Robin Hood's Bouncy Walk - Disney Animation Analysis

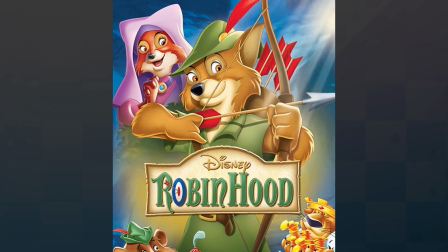[0:00]
Robin Hood is a 1973 animated Disney film that has entertained and inspired many people over the course of half a century.
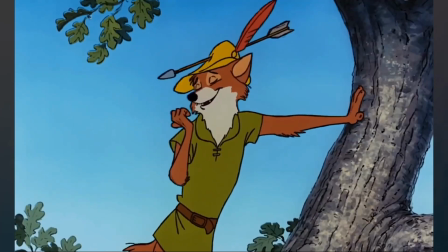[0:06]
Millions of people around the globe will never look at foxes the same way ever again. Or girls.
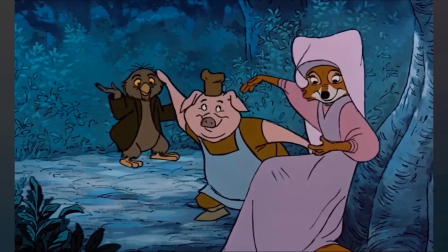[0:12]
Or men. And it certainly has some good animation in it, even if some of it was taken from other Disney films.
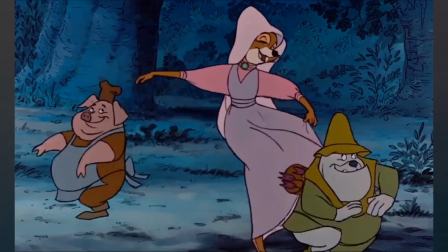[0:18]
There's plenty of bouncy fun to be had looking at these characters doing their thing on the screen,
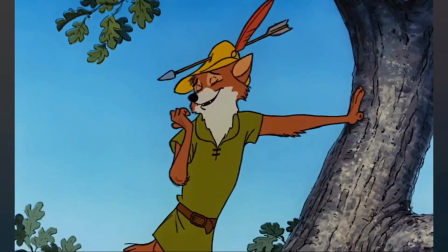[0:22]
and I regularly find myself interested in figuring out how it all works, in terms of design and movement. By the way, hi, welcome to Foxy Box. I'm your fox and this is my box.
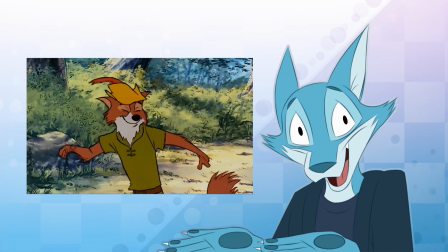[0:32]
In this video, I'm going to be breaking down a shot near the beginning of the film, where Robin is happily bobbing along to the opening number, Oodalolly.
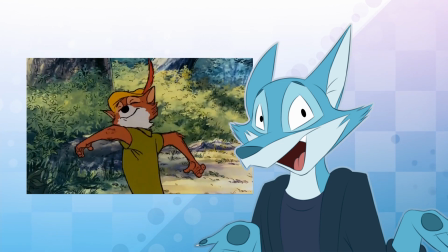[0:40]
This shot is a very good example of that classic Disney animation magic. Robin is happy and carefree even though he's being pursued by archer wolves.
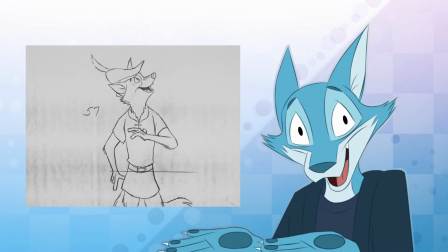[0:48]
One thing I would like to bring up is that the rough pencil test of this shot is available online, though when I was comparing this shot to the final version that appears in the film,
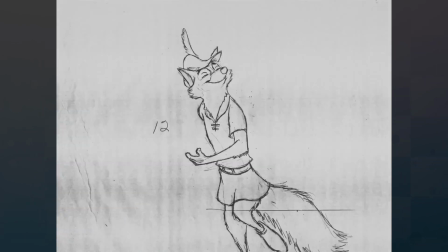[0:56]
I noticed that Robin's legs were fully animated, even though they end up being almost completely cropped out in the actual movie.
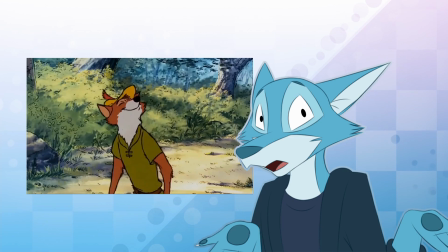[1:02]
How unfortunate. Now, I could use this as reference for my analysis, but I already sort of committed to breaking down the movie version, and I guess I might as well just continue with that.
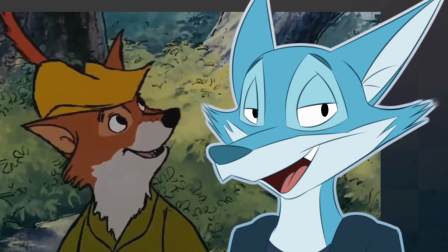[1:11]
It has more colors, I guess, but I digress. So first I'll be tracing the head movement.
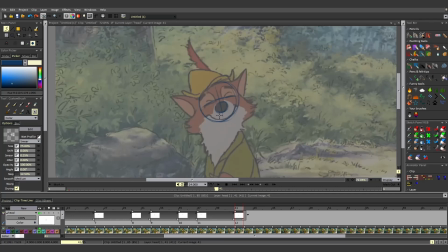[1:16]
One thing I tend to notice about really good 2D animation is that it is, ironically enough, very three-dimensional. Robin's head in this instance is not only bobbing up and down, but pivoting to the right before turning to the side at the end.
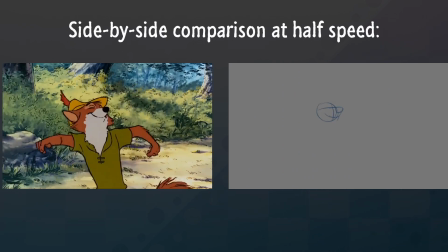[1:29]
The reason the head feels bouncy is because as Robin moves down, the head points up, and right as he comes back up,
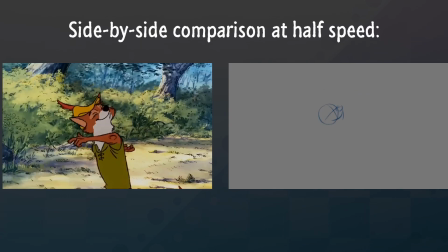[1:35]
it points down, as if his head was being dramatically affected by air resistance or something.
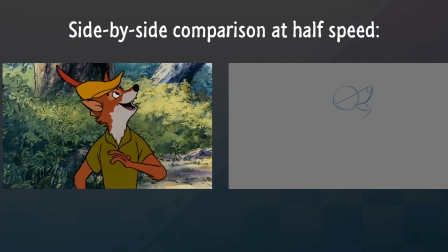[1:39]
Notice that Robin's head will start to point down faster than it starts pointing up. This makes for a more lively, snappy motion. I guess it's supposed to convey laughter, since the lyric here is laughing back and forth at what the other end has to say.
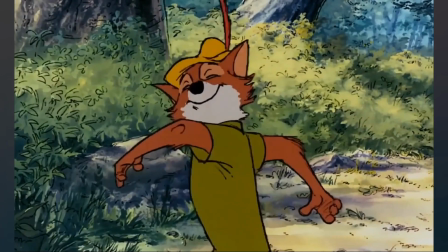[1:53]
But it also looks like he's just vibing more than anything else. It makes me wish I was happy enough to bob my head like this.
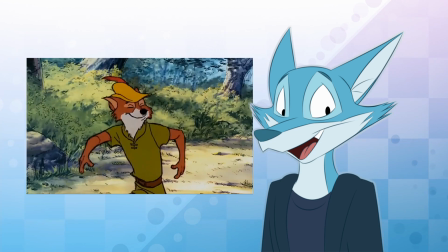[1:59]
One thing that's worth bringing up as a general rule of thumb is that animated characters, particularly older ones, are a lot floppier than real people.
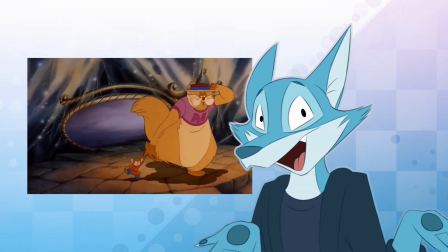[2:07]
If your character isn't flopping around, is it even really animation? Take advantage of the medium, people!
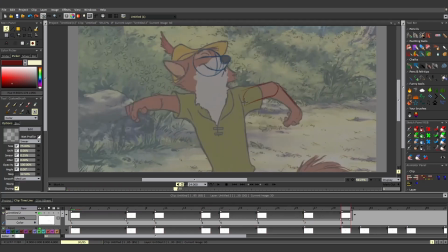[2:12]
Next up is Robin's right arm, which swings back and forth in a loose, carefree manner. The arm starts to bend as it reaches its peak, before straightening out as it moves down. It even seems to bend backward at the apex of the second swing.
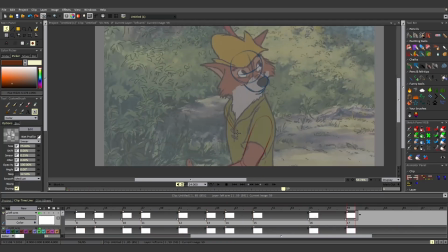[2:25]
His left arm couldn't be fully traced since it's out of view for bits of the shot, but it has essentially the same motion, just in the other direction.
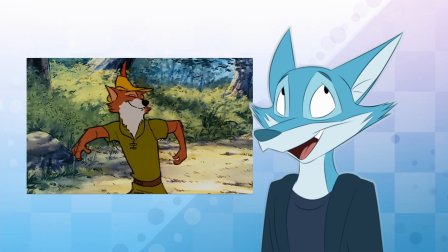[2:32]
Another thing that's worth mentioning, and is something that is immediately apparent as a result of this piece-by-piece breakdown of the shot,
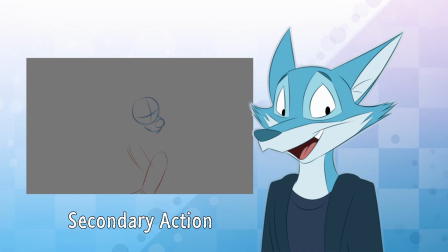[2:38]
is the principle of secondary action, where multiple parts of the subject have their own motion,
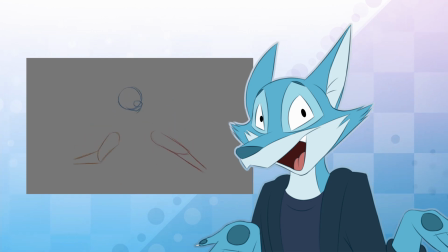[2:43]
as opposed to everything moving in the same way at the same time. When you're working in terms of keyframes, it can be hard to keep track of everything,
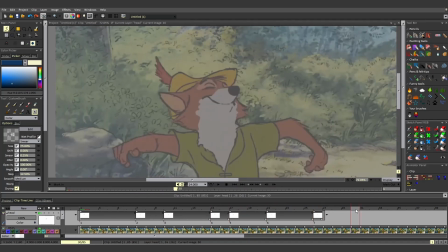[2:50]
particularly when everything is on the same layer. When I traced the motion of these individual parts, I focused on the motion of the head first,
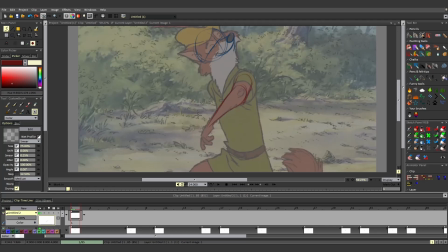[2:57]
making a new keyframe whenever it changed direction. But for the rest of the parts, I drew in new keyframes even when the motion of that part hadn't necessarily changed.
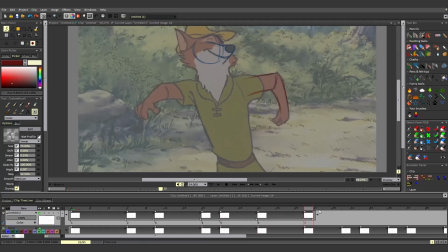[3:06]
I just did that for the sake of consistency more than anything else, even though each part is on its own layer.
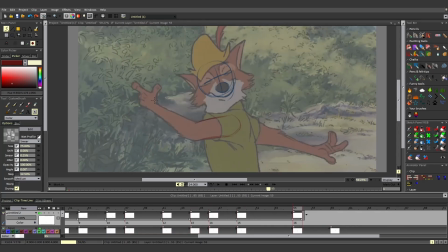[3:11]
If I was doing this with pencil and paper, I don't know if I would want to get out a whole new stack of paper for each body part, so I wanted everything to line up. However, I think it does help to look at each part separately, which is why I broke down the shot this way to begin with.
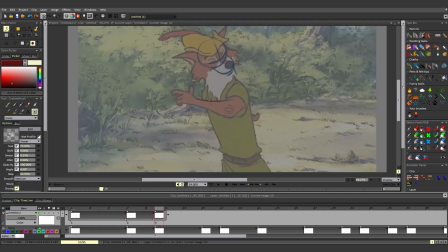[3:25]
Generally, each piece of the action should remain consistent with itself and should work off of the other pieces, like how the head moves down when the arms are in the middle of their swing,
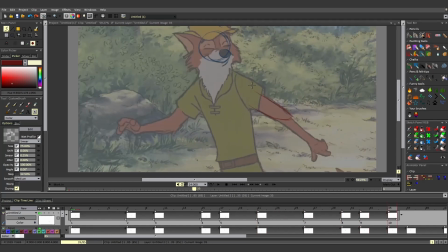[3:33]
and everything generally has a circular motion to it, as will become evident when I start tracing the movement of the torso.
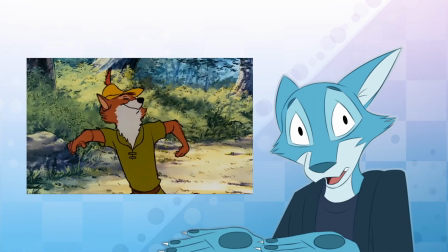[3:39]
Now, if this is overwhelming, I'm breaking down the work of animation gods. Once I finished breaking this shot down, one thing became evidently clear.
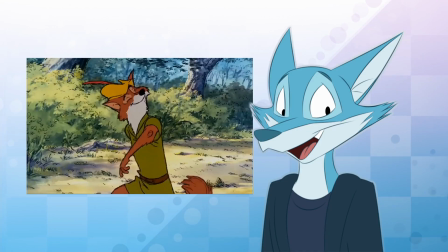[3:47]
I'm not worthy, none of us are worthy, but breaking down shots like these can still help you improve your work,
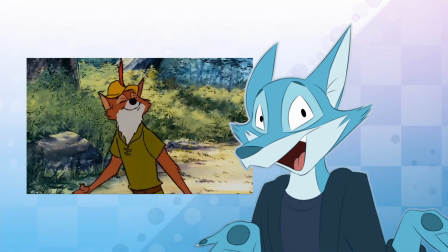[3:52]
and you can still be a skilled animator, even if you're not one of the all-time greats. Anyway, Robin's chest is next.
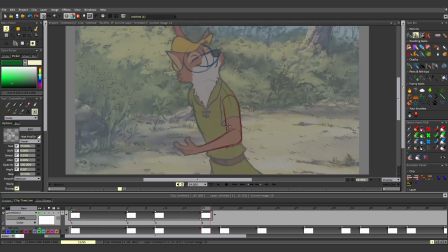[3:58]
One thing that was crucial to understanding the movement of the torso was the collar on the belt, which act as an indicator of where the front of the torso and the pelvis are.